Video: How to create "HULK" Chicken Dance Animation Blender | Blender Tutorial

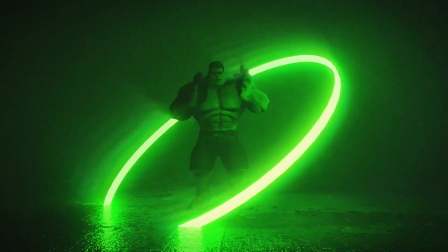0:00 Hello everyone. In today's video, I'll guide you through the process of crafting a Hulk animation using Blender.
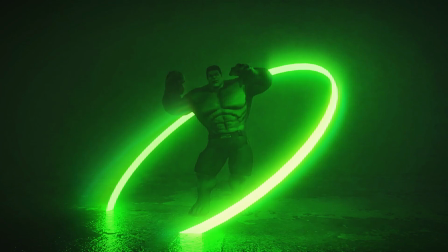0:07 It's going to be a straightforward and enjoyable tutorial, so stick around, and let's dive right in.
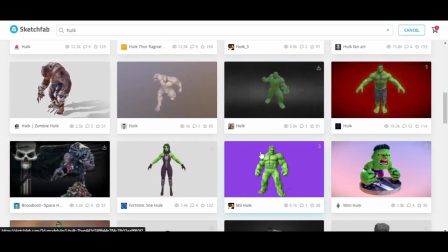0:13 First, I scoured Sketchfab to find the perfect Hulk model, and luckily, I stumbled upon a fantastic one.
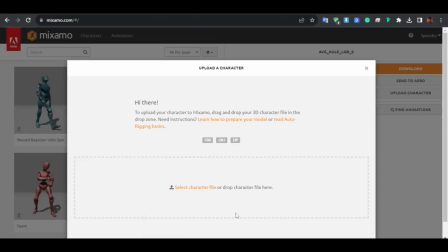0:21 After that, I swiftly downloaded it. For the dancing animation, I utilized Mixamo,
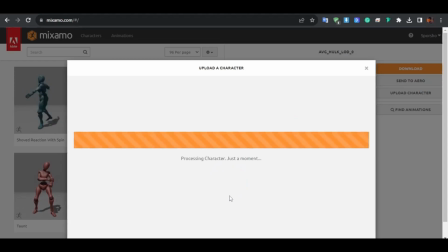0:27 making the process as simple as a drag and drop of the fbx file and
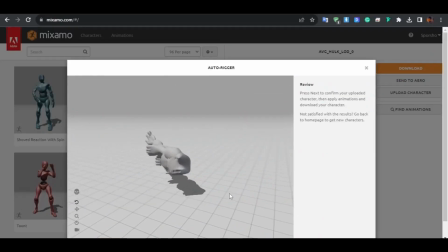0:33 then this unexpected occurrence took place but why did it happen well it turns out i forgot to remove the armature that was already attached to the hulk model so i opened the
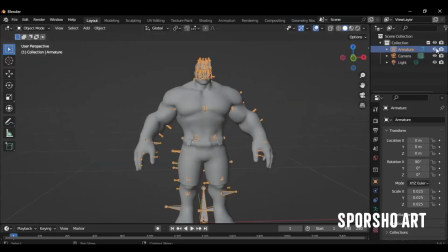0:44 fbx file of a hulk model in blender and turn off the armature then saved it to in fbx
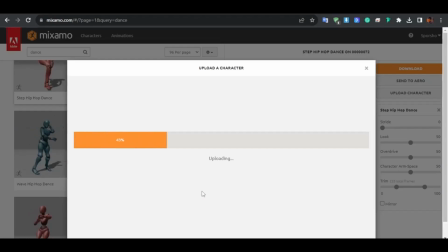0:49 format and then i uploaded that file now it's fine then
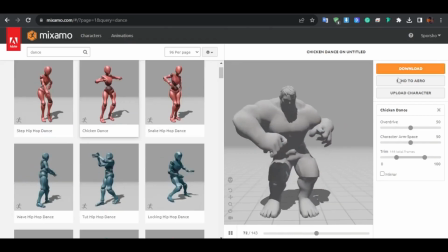0:54 i applied the chicken dance template and proceeded to download it so here's
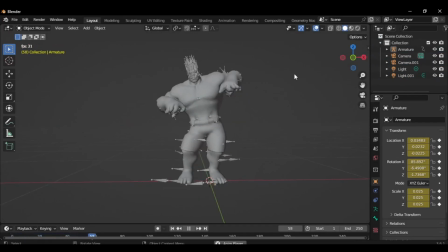1:00 our animated Hulk now I need to add the textures I imported
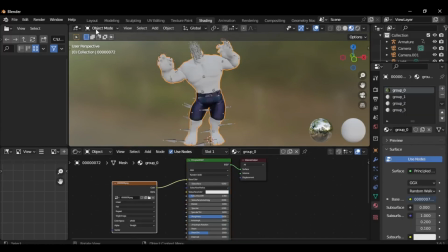1:05 the texture and connected it to the color then in edit mode I assigned
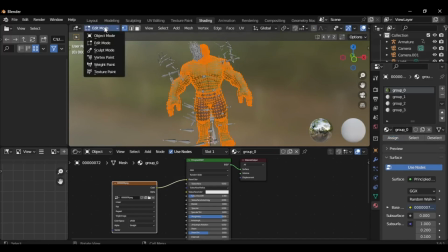1:10 the texture resulting in something like this now
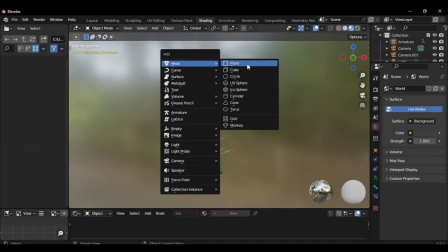1:14 let's focus on creating a background to achieve this I added a plane since
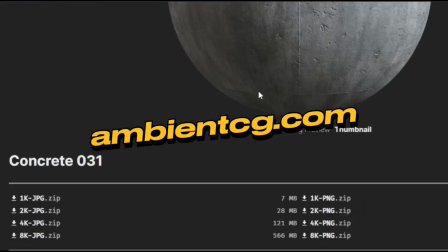1:21 I wanted to create a wet floor effect I downloaded both the concrete texture from ambient CG and a metal texture.
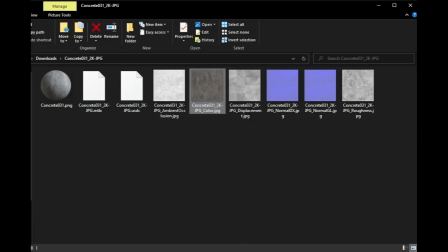1:30 Next, I took the color texture from the concrete material and connected it to the color,
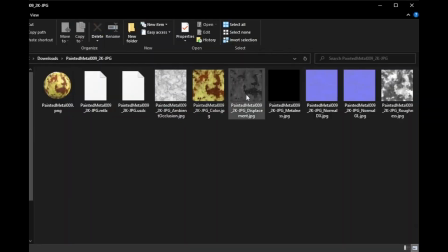1:35 as well as the roughness texture of the metal material to the roughness channel.
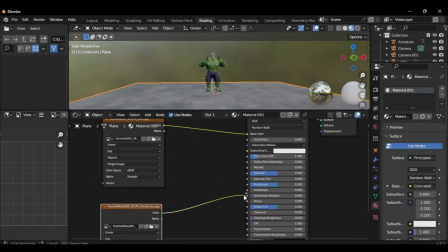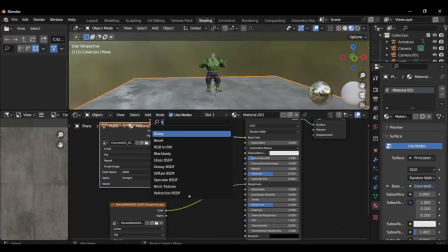1:45 Now, let's enhance the texture further. I'll add a bump node and connect the color to the height and normal to the normal input.
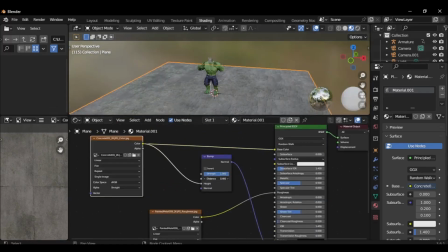1:55 This tweak gives it a cool, realistic appearance. I'll also slightly reduce the distance to fine-tune the effect now
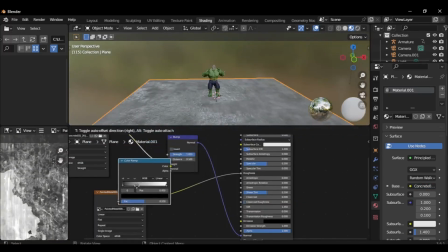2:03 for an added touch I'll apply a color ramp to the roughness map and make some adjustments using the slider
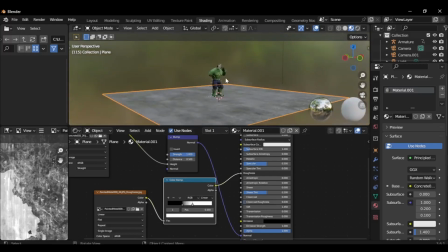2:09 this will enhance the overall look even further I'll position the camera in the front then
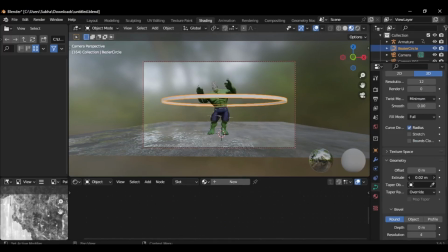2:19 I will add a circular curve by manipulating its geometry I'll find the perfect placement that aligns with my vision.
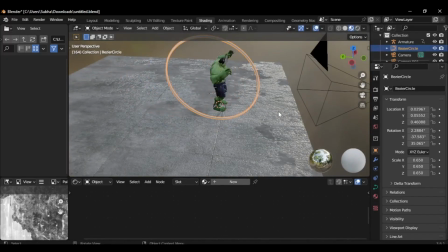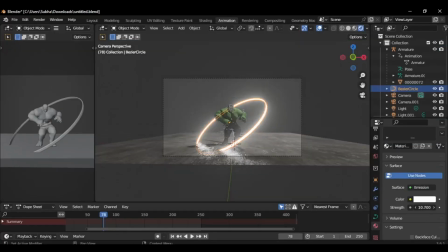2:33 Next, I applied an emission material to the ring, boosting the strength and giving it a vibrant green color to maintain the Hulk theme.
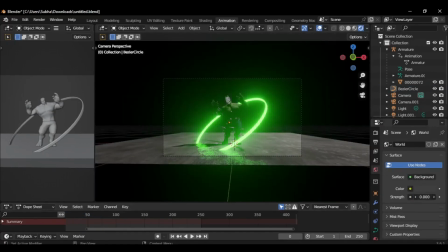2:42 Now, in the world settings, I'll set the strength to zero to create a dark atmosphere.
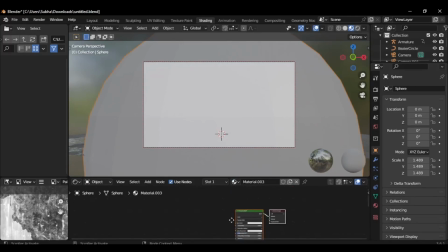2:48 Afterward, I'll insert a UV sphere, assign a new material, remove the principal BSDF and instead add the principal volume shader,
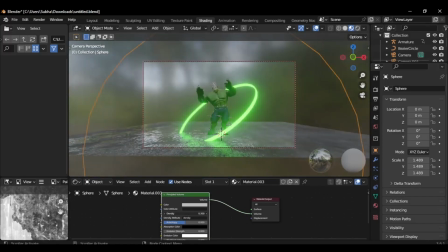2:56 connecting it to the volume input after experimenting with the volumetric
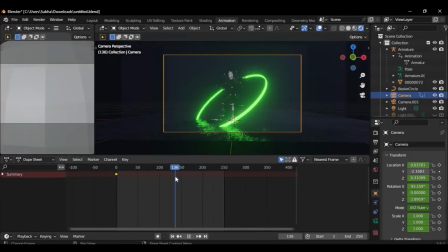3:01 lighting I decided to add a subtle camera movement animation to enhance the overall effect
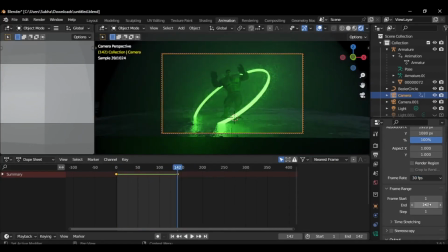3:08 then I proceeded to render it in cycle and here are the render settings I used
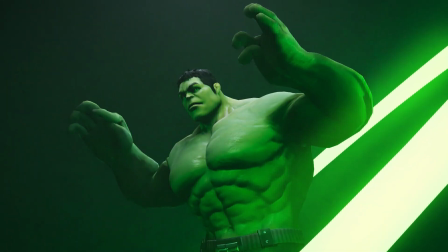3:18 thank you all for sticking around until now if you've enjoyed my efforts please
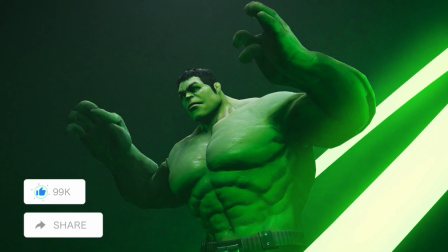3:23 don't hesitate to show your support by liking and sharing this video and if
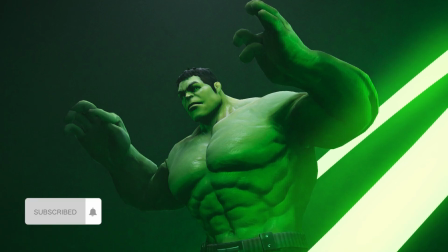3:28 you haven't already make sure to subscribe to this channel I'll be bringing you more blender
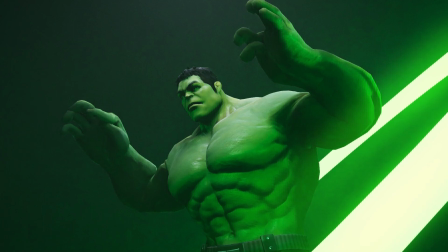3:33 animations 3d scenes CGI and VFX related content in the near future so until next time see you in the next video